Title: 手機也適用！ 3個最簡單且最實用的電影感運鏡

你的膝蓋有點難去幫你吸震相對於這種Pushing跟Pullout的時候
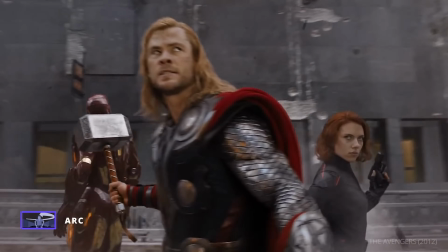8:23 你的膝蓋用忍者步的話在使用這種Arc Shot的時候其實不太好去減震所以我通常都會以一隻腳為支點然後去進行移動 去進行Arc Shot
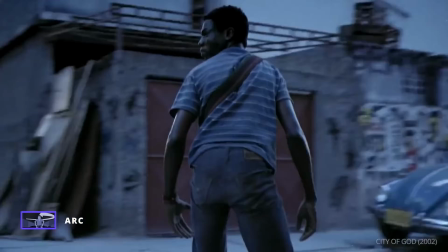8:35 會幫助你在畫面表現裡面不會有太多的抖動Alright 我們來到第三個就是Static Shot中文叫做Dim Cut 應該叫做Dim CutAlright 那這種的運鏡方式呢就是把相機架在腳架上面比如說現在我的相機就架在腳架上面這個就是一個Static Shot 對吧就是把你的相機架在腳架上面然後拍自己 就這麼簡單並且呢是不做任何運鏡的就只是把相機放在那個地方
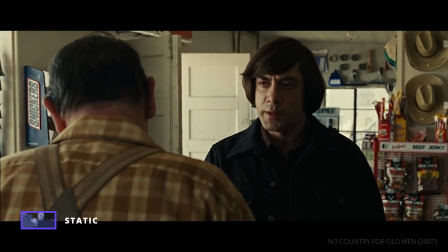9:05 那這種鏡位呢最適合拿來拍對話或者是就像現在的這種可能類似訪談也可以那在電影裡面出現這種定看呢通常可能是拿來給演員表演他的演技
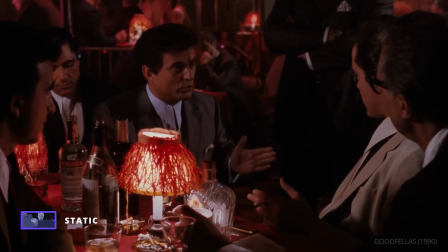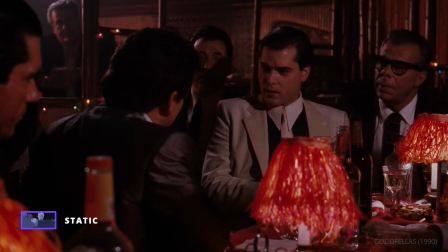I almost had it或者有時候呢Dincard也可以用來表現一個角色處在一個這種困境的感覺一種無助感比如說在敦克爾克大撤退大家知道這部電影嗎?Dunkirk這部電影裡面呢這個畫面或是Steve McQueen的這個自由之心大家可以看這個畫面呃等一下那個畫面可能會有有些會引起某些人的不適
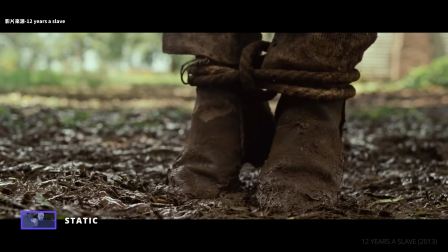10:01 所以大家要斟酌觀賞Alright 這個畫面呢 著重在主角的身上
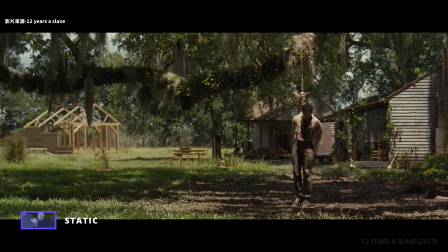10:06 這邊的這種運鏡方式這種定卡的感覺我覺得很血淋淋的展現了他的這種無助和他的絕望而觀眾呢 你沒有別的東西可以看你就只能眼睜睜看著他在這邊掙扎
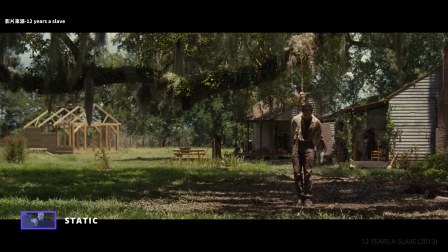10:21 在這邊呢 與其你使用Push In的這種有代入感你可能又會對這個角色產生出一種憐憫等等的情緒這裡他取代Pershain他使用Static Shot就是有點像是我們在使用一個上帝視角我們在展現出這種無助感和膀胱感
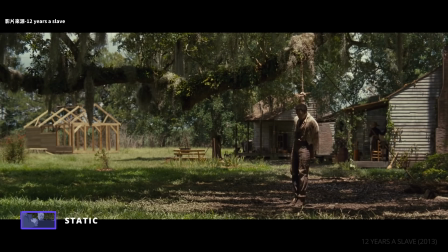10:40 就是我只能站在這裡什麼都不做我只能看著你在這邊掙扎然後也許你會死掉也許你會發生別的事情說不定但是我就是站在這邊這是一種體現畫面中主角的這種無助感
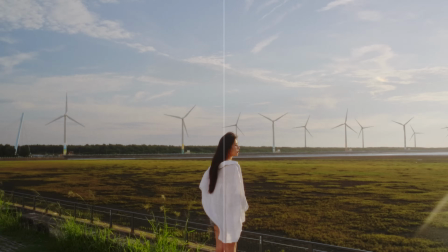10:52 所以這時候呢好的構圖對於這種Static Shot對Dim Car來說是非常非常重要的
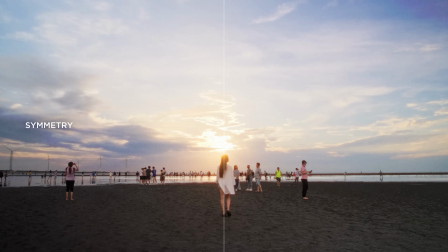10:58 无论你是想要使用对称
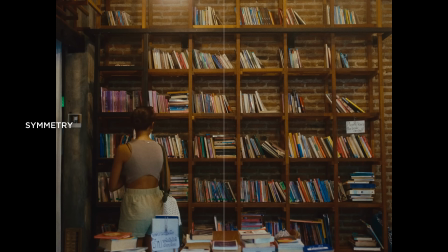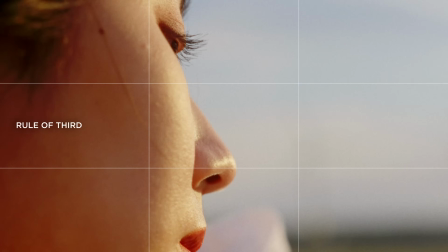11:10 三分线
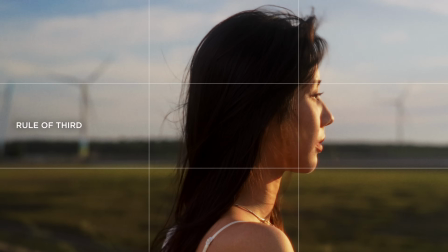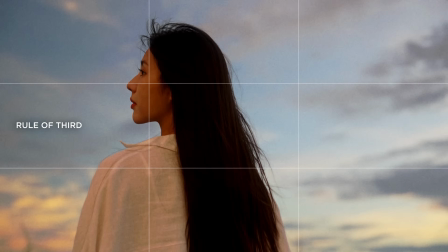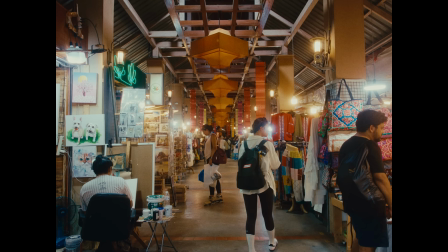11:24 延伸线
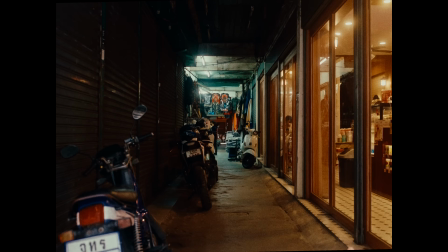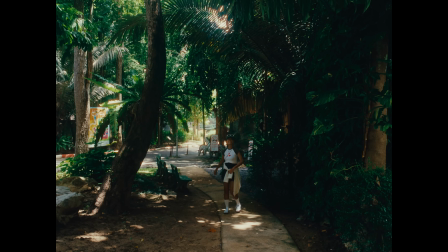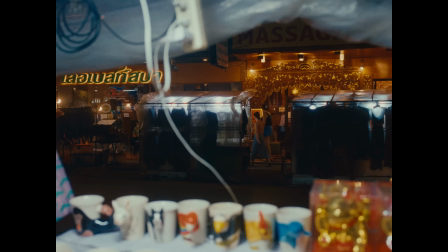11:37 或者是框架构图
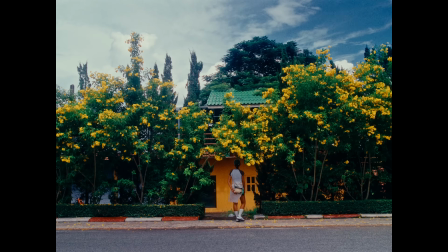那我建议各位你在使用这种Static Shot的时候你不要只是就是那种Eye Level水平视角然后把相机架在脚架上然后就开始拍而是你要去寻找你可能能看到的所有的不同的
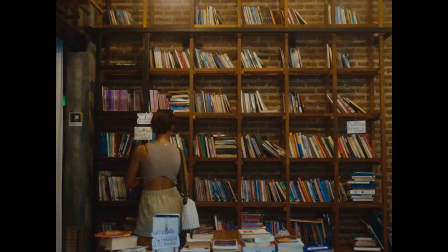12:02 比如无论是线啊还是任何物体因素來幫
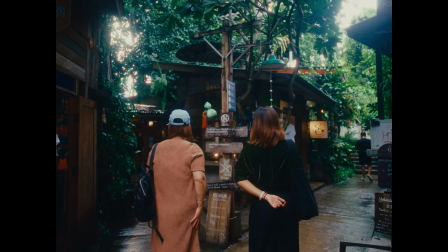12:06 助你更強調你畫面中的一些故事感
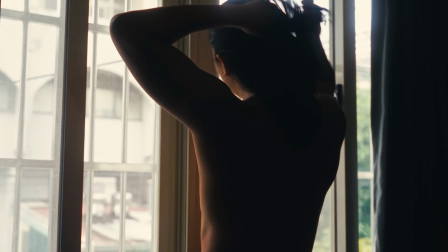12:11 另外這個是題外話在攝影的角度裡面大部分的運鏡都會用在當你的畫面中沒有movement的時候那movement的中文可以翻叫做動作對